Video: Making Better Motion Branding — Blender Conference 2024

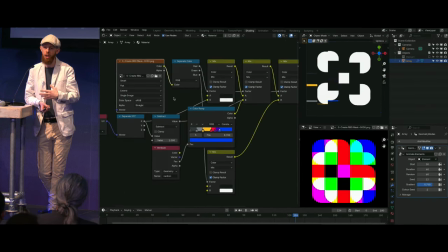[11:42]
So Using that in combination with shader setups and a whole lot of geometry nodes, this is a concept that was very much based on elastic columns where we wanted a band of color to kind of transition between different glyph elements.
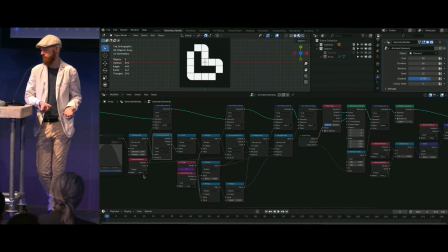[12:02]
This is using a dynamic time input with float curve nodes for all of the timing and behavior
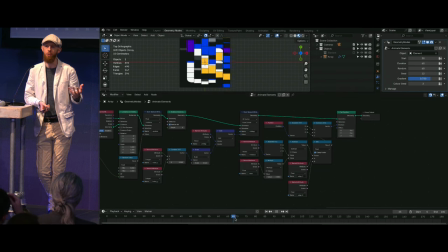[12:11]
of the animation and an accumulate field node to ensure that we can take these values for each of these elements, add them up, normalize and make sure that everything actually stays within the window and all of the elasticity of the column fits together.
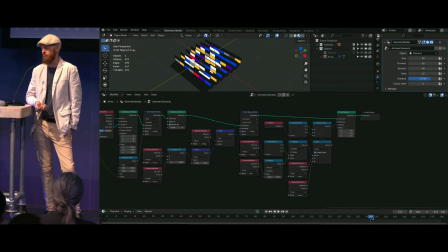[12:27]
It's a 2D effect that we're rendering out but of course it's all 3D geometry in Blunder and it
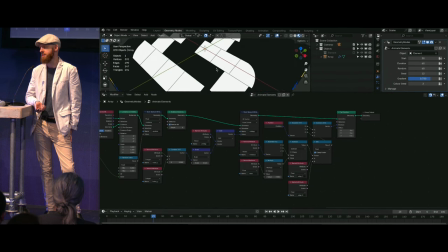[12:32]
made it a lot easier to kind of manage things and of course approaching things more dynamically,
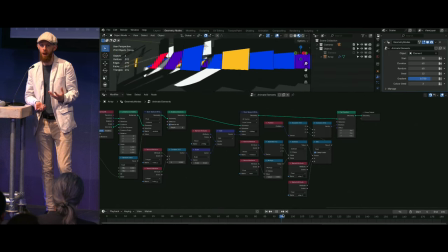[12:38]
more procedurally, more generatively can be really powerful when we're dealing with something that is an array.
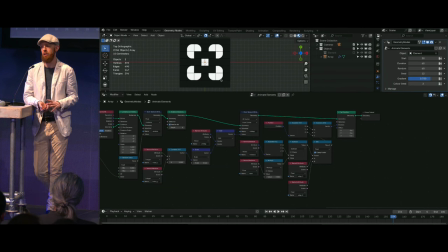[12:46]
And that's where Blender really shines with a lot of things that other packages might struggle with. So this is something that can be really, really powerful even if the effects themselves are purely two-dimensional.
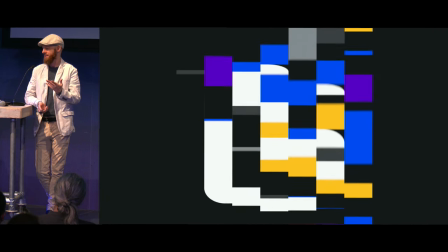[13:05]
And so yeah, this is the result.
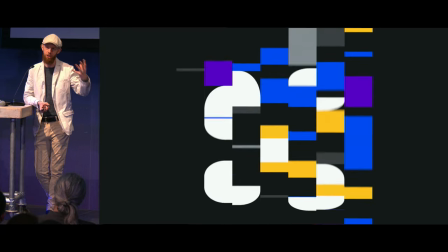[13:07]
And it's very easily editable as well, like the direction of the effect or completely randomize it, things like that.
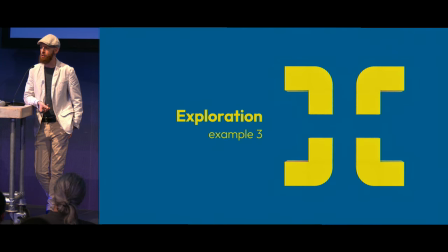[13:15]
But as we're talking about 2D effects and 2D graphics and working with a design team that really appreciates very strong graphic contrasts and stuff like that,
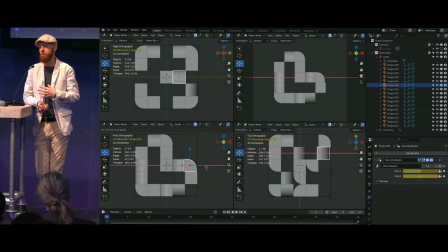[13:26]
we also were starting to bridge between 2D and 3D a little bit. And with that five by five grid, It works really well with a cube. It's a lot of fun to play with this entire design system.
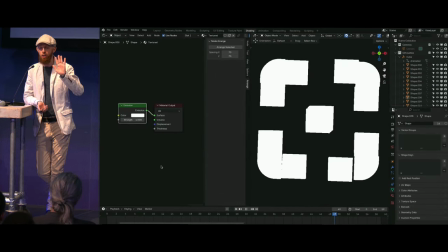[13:39]
And so this is one of the concepts that we came up with. We wanted to create a 2D glyph that rotated in 3D to form another 2D glyph. And that works, you know, reasonably well. We can just render it out with a flat emission shader, but the 3D part really needs a little bit more depth.
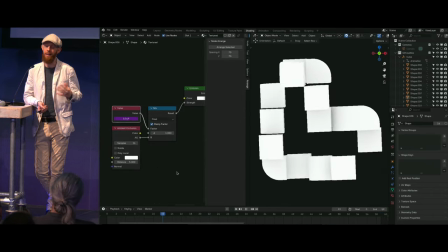[13:56]
And so we used an animated occlusion.
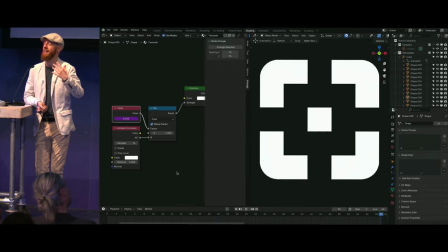[13:58]
We did all of our shading within the material itself and just animated the occlusion on and off as we are starting to rotate. Then as we stop the rotation, it's all completely gone, so that way it doesn't ruin the illusion of a flat two-dimensional glyph.
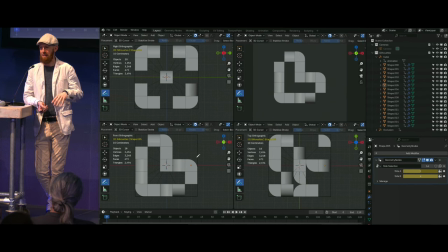[14:15]
And, of course, doing a cube, like, the first two sides are easy, relatively.
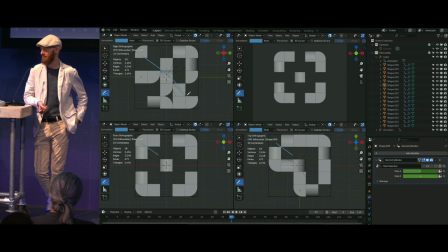[14:20]
You can kind of figure out how to position everything, and it works out okay. But that third side is a nightmare.
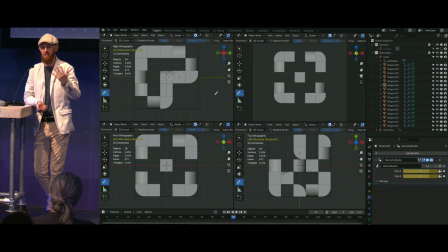[14:26]
Thankfully, the solution is you just, because it's 2D at that point, when it's, you know,
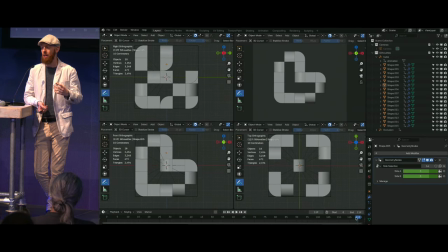[14:31]
flat facing the orthographic camera, you just do a little magic trick in a single frame. You rearrange everything. And then you have a looping animation.
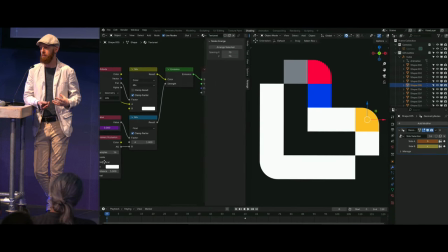[14:42]
Combined with that, we wanted to add more color, but we only wanted the color in the transition itself. And so this is just a geometry node set up that allows us to select which side of the cube stays white,
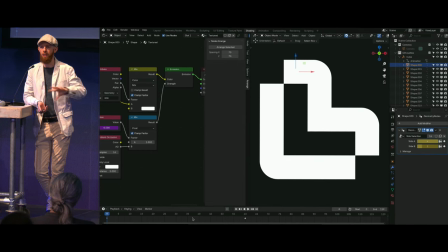[14:55]
and all the other sides are randomly sorted into different brand colors.
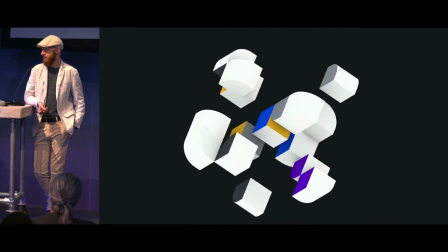[15:02]
So then this is the result.
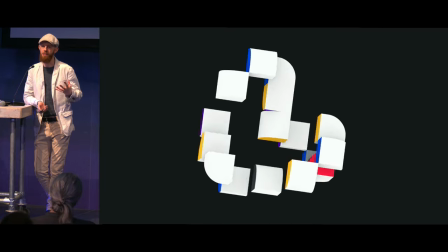[15:06]
So that's where we are trying to combine some of the 2D looks that we're getting from design,
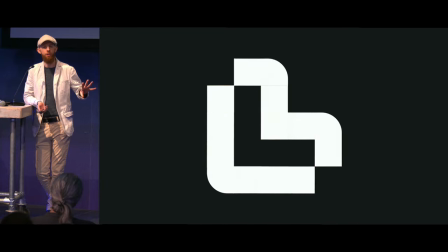[15:12]
and we want to continue to use that flat 2D look,
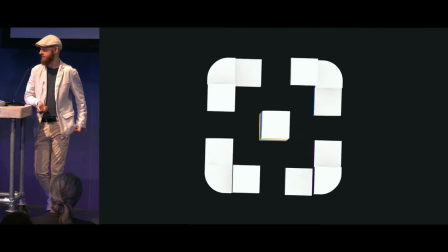[15:16]
but then add a lot more depth to it. so this is one of the concepts that we really enjoyed playing with but as we are
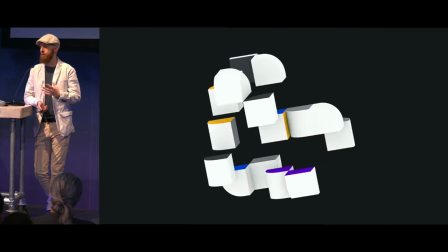[15:22]
using blender for motion graphics and all of that there's a lot more that blender can do that a lot of other you know
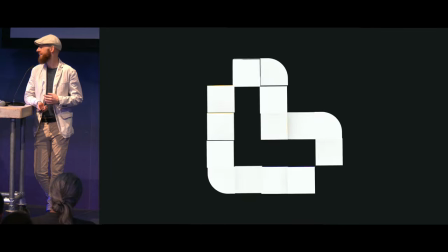[15:30]
standard motion graphic packages might kind of struggle with so over to you thank
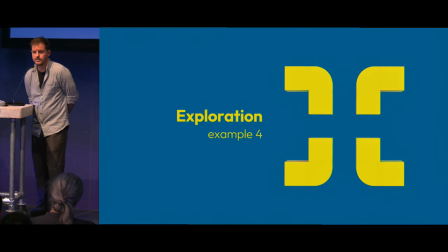[15:39]
you john so with motion graphics a common element is physics based simulations and there's a lot of other packages that you know either you need an add-on or it's it's not as efficient so something that blender excels at
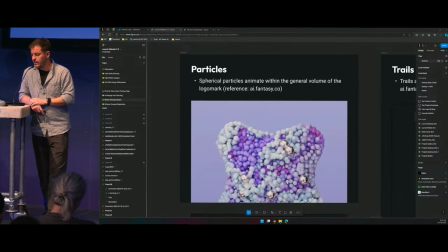[15:54]
is one of those so we had an inspiration for a like a particle logo and this starts to move away from our 5x5 grid but
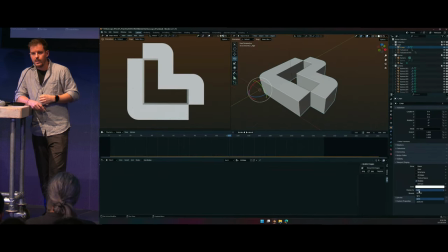[16:04]
we're still it's just our logo so I was able to just quickly and
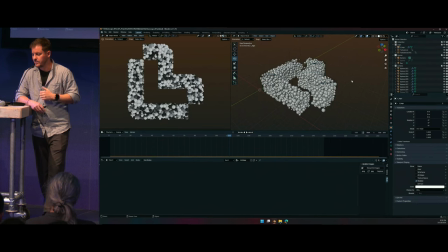[16:08]
I'm about just quick iterations as I was able to set up just a container add basic particles to it dump them in there throw in a couple turbulence fields and you know kind of play around with animations and make them a little bit more organic and there we go i'm matching the inspiration um but you know
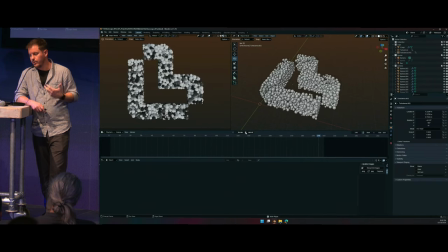[16:26]
with exploration we want to take those designs um a little further so um in this uh just basic setup when i just dumped the cube in there or the l mark in there there's some there's some tight little corners and uh some of the particles are getting hung up and i and i don't really
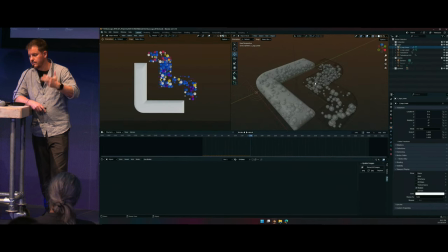[16:42]
like the feel of it so i can just easily take that l mark start to round out those corners and remove some of the pinch points for the particles so things can move around and and again this blender is just you know easy to to make those edits um
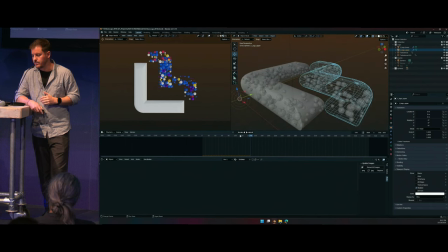[16:57]
versus other packages where you may have you know some challenges to deal with um so here we see that i've rounded out those uh those corners um i've added in the uh the branding colors and then i've started to reduce the the particle count to kind of just give the the
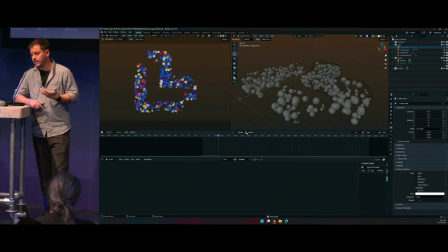[17:14]
vibe of the L mark because it very much was this is one of our more of experimental you know kind of animations so after setting that and then setting that up playing around with the the motion a little bit more and just kind of we're getting the vibe is kind of one of our niche case
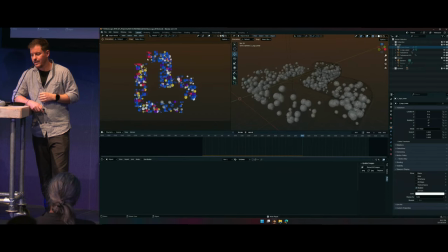[17:31]
you know uses and I don't really like the the branding colors it's not really working for this situation so which is it was materials to set up with an easy ramp so it's just giving some random color to particles we can easily just swap that out and do it more of a monotone so
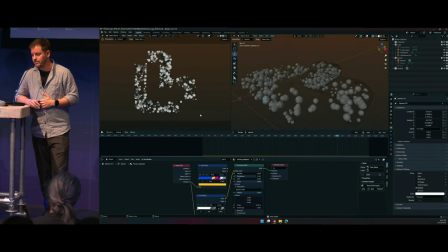[17:48]
that's kind of where we ended up with with this L mark that is it's floating around it could use you know in random internal like powerpoints and stuff like that so it's nice to see so we have another example yeah
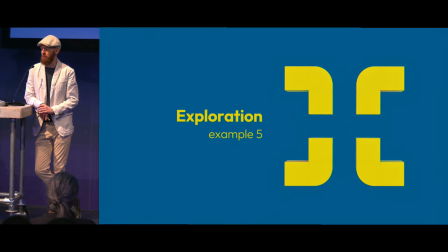[18:05]
and something that you know we wouldn't try at all to do in a motion graphics package is like full 3d scene build out
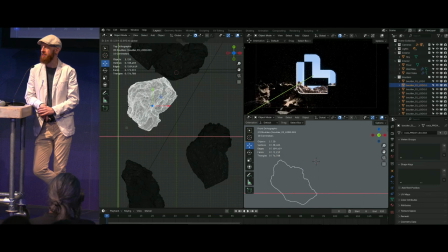[18:13]
and this is a concept that was kind of started in the design team looking at the brand
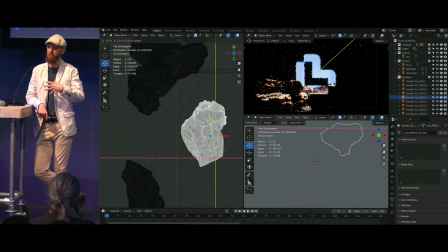[18:18]
as a window into another world or revealing a new concept or idea and so we really approached this just more like a kit bashing
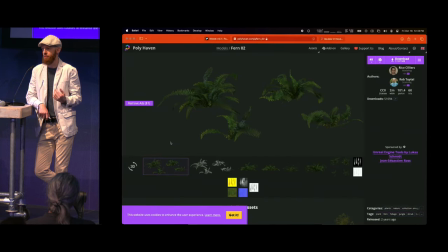[18:27]
setup where we are taking assets from Silva 3d and Polyhaven and
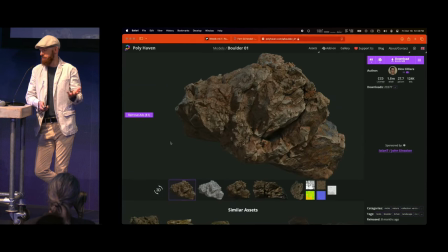[18:32]
other sources like that and just building out a full 3d scene using you know
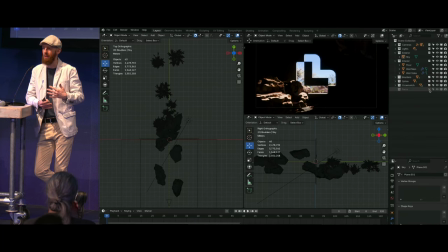[18:37]
very dramatic lighting that kind of splits that boundary between inside and outside and kind of pulls the two together a little bit and this imagery is kind of a key point throughout the entire website design using you know
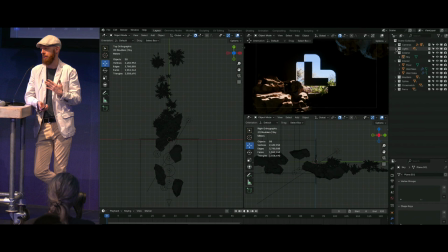[18:52]
stock photography and graphics and other elements that are being cropped and revealed by different glyphs and so this is kind of a really key visual for the brand and a very key direction that a lot of the graphics took but from here we started really working into actual production of assets to be
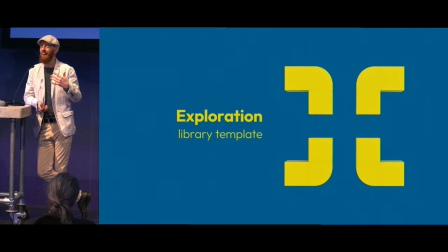[19:10]
used on the website and as part of that we really needed you know a hero banner for the website that was going to be cool and incorporate a wide variety of styles you know trying to get to the eclectic nature of the brand where we're an innovation development company,
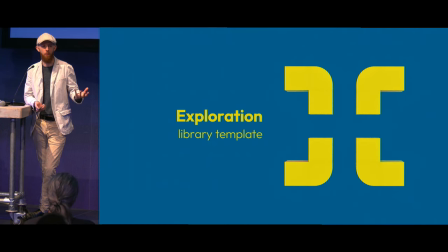[19:28]
we do a whole bunch of different things, web, mobile, a lot of extended reality, stuff like that.
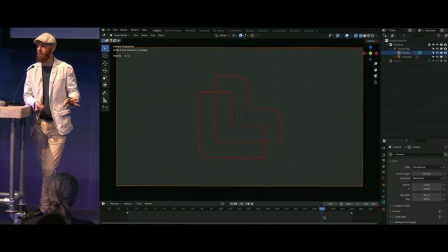[19:35]
So, we just set up a very simple library file in Blender,
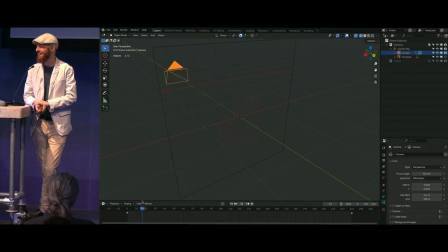[19:40]
so that's our standardized camera animation for the website banner, and then that animation could then be linked in a wide variety of projects.